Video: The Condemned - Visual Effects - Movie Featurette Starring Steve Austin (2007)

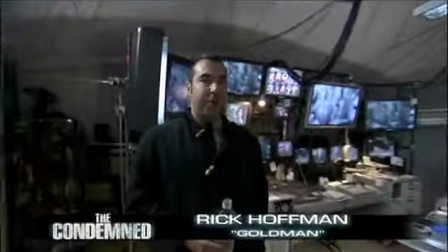0:05 We're in the control room, which my character, Goldman, puts together.
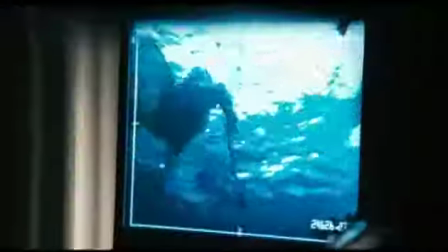0:10 Here's my desk.
Give me 182B.
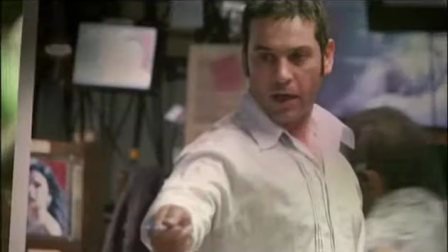0:17 The control room, which is basically the producer of villains' television studio.
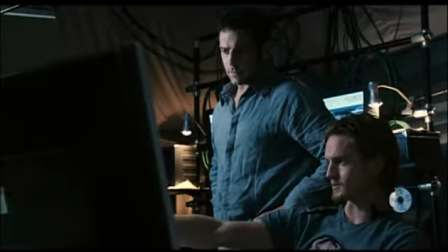0:22 Eddie, talk to me.
Where 400 cameras on the island are bringing in images of the violence on the island.
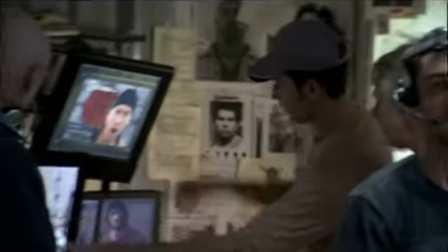0:29 You've got monitors all showing the convicts up at any given time.
Eddie?
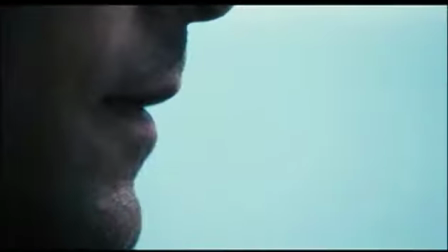0:34 Ah, no, that's second one, too. Take us live to the web.
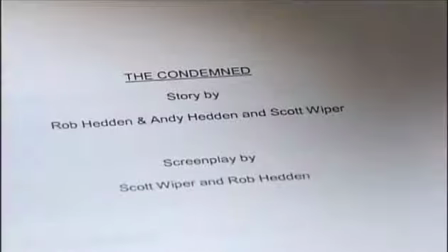0:37 When we broke the script down, it became apparent that The Condemned wasn't a major visual effects movie. As you read through it, there were a few pieces where you just thought, ooh, a few people have got to explode. There's a few dangerous moments with arrows.
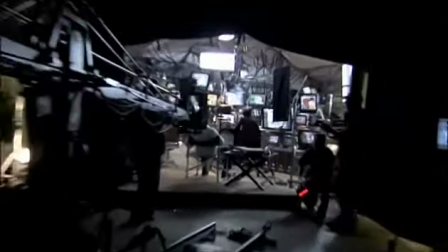0:53 Apart from that, the main visual effects piece in The Condemned is the control room, which is an amazing visual effects piece on its own.
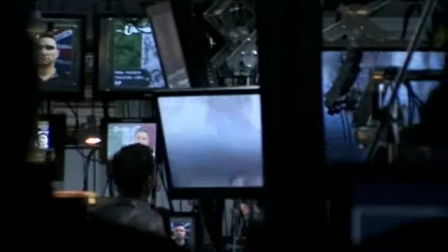1:00 It's this fully operational control room with 44 active screens,
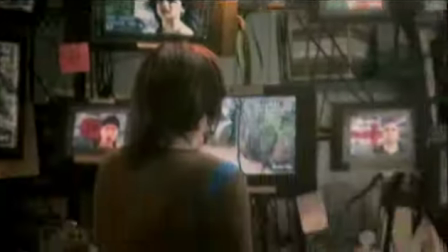1:04 all showing footage that apparently we're witnessing on the island as the game is taking place.
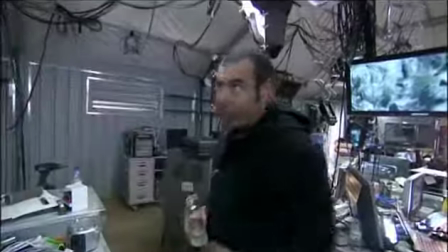1:10 It's kind of just put together, hanging by wires and, like, you know, basically hanging by a thread.
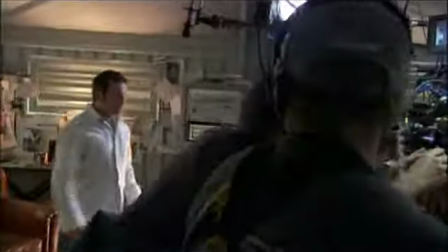1:16 That was the way they originally had intended it, just to be thrown together at the last minute and just in time to film the convict's arrival.
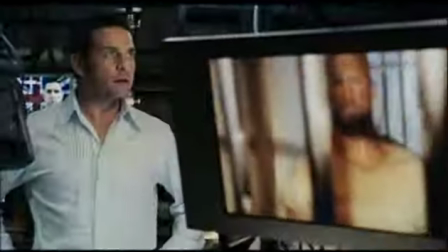1:22 Who the hell is this guy?
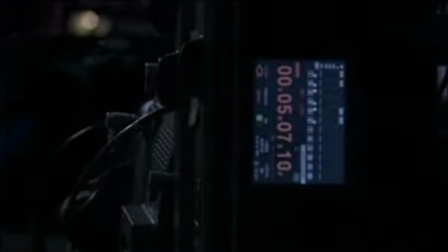1:24 We decided to use Genesis in the control room, which is basically shooting on video, ...but it's the most expensive video camera in the world.
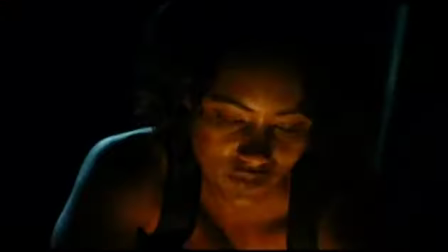1:32 So that The Condemned would have this really raw look... ...in the jungle and during the violence.
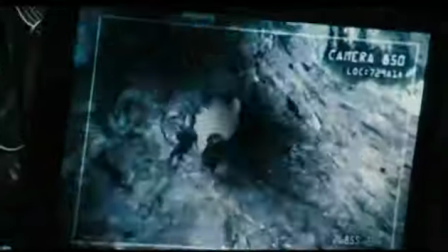1:39 But when we come into the control room, it has a different look to it. We've got several actors in that control room... ...and you want the actors to give a performance to what's on the screen. We had to shoot all of the fight action...
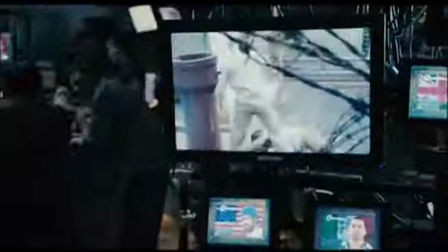1:53 ...prior to going into the producer's control room on the island... so that we had that material to play back.
I want him.
So then when we were done with an action scene, we'd have to film it again in video.
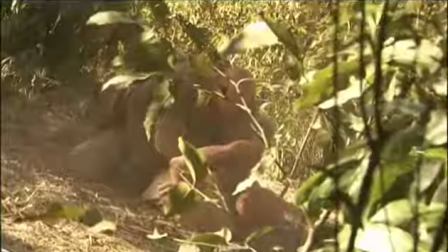2:06 Video cameras, video cameras. Keep stroking, keep stroking.
And not in a very stylized 35mm way, but in a Rodney King way, which is, it was just captured by a surveillance camera.
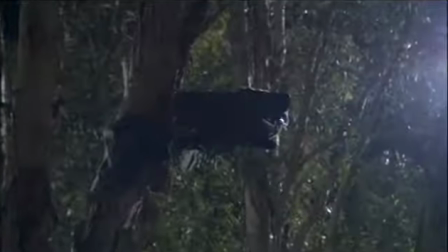2:19 We have this surveillance camera up here. We're also replicating the surveillance camera that is inside the B-25.
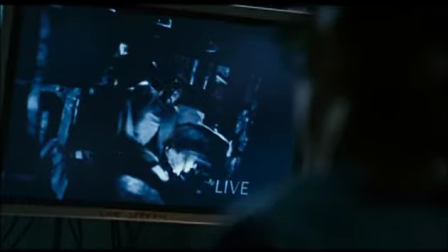2:27 How's that feel? I think they're gonna get it on.
We had to get the same energy and performance... ...that Scott was getting for his main film.
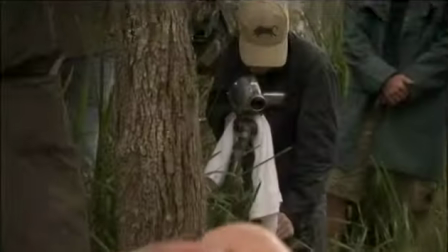2:37 So we decided to shoot simultaneously. We assembled a kit of cameras...
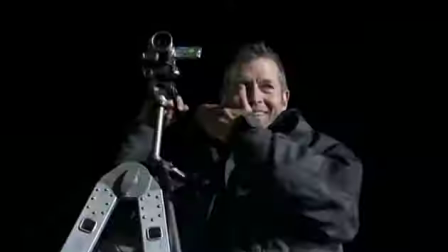2:43 ...and we went with first unit and second unit and shot DV video. There's a real delineation with the way that we use...
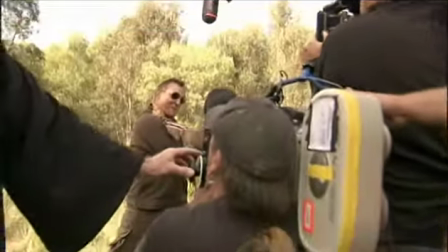2:50 ...the film cameras and the video cameras. When we filmed an action scene in 35mm... millimeter we filmed it like an action movie
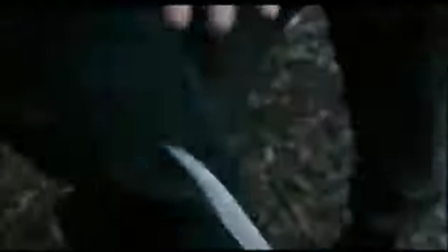2:57 close-ups you know tight stuff the film cameras are completely
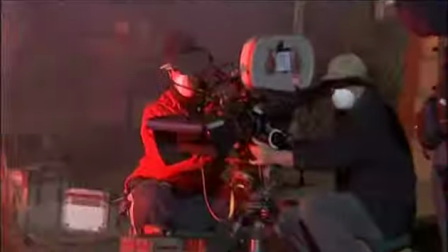3:02 involved in the story they're close to the actors they move when the actors move
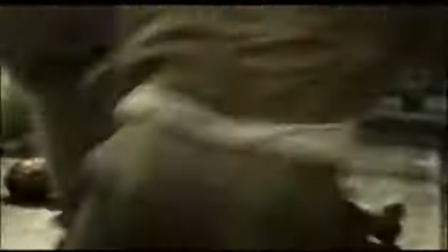3:07 they react when the actors get hit there's a specific language we use
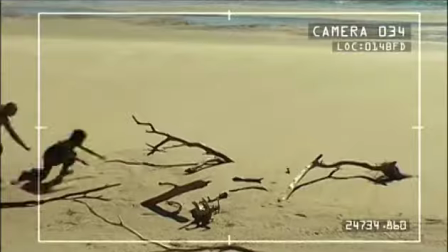3:12 with the video cameras and they're very voyeuristic the angles that we've chosen the type of lenses that we use where we put them
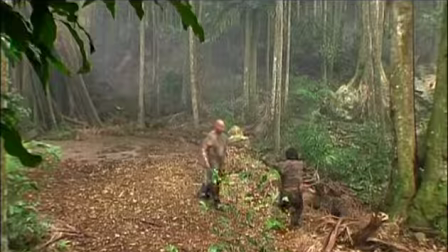3:19 for example up high in a tree with some leaves in front of the camera or from behind a so you can see the violence happening, but it's on video and you're kind of hoping to get a better angle. But what makes it creepy is that it's not a better angle.
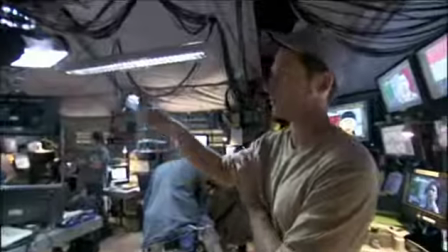3:35 We can pretty much put any image we want on any video screen here. That large room is fed by that small room.
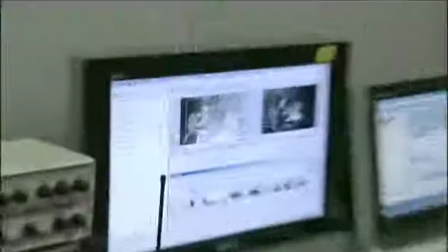3:42 But this is the real control nerve center. So we pre-select the material here, show the material to Scott.
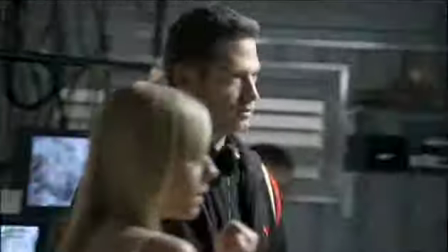3:49 He gets a feeling of what he's gonna see, and then we play through to the control room. I think when people see the film, they'll buy into the fact that the guys are physically in the tent and watching the footage simultaneously. So it's not a blue screen. It's not stuff that we've gone into post-production and added to the scene.
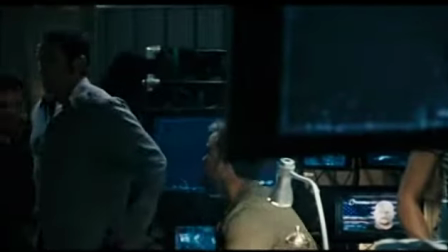4:05 With the control room, there are like six main characters and then there's a ring of peripheral characters around us.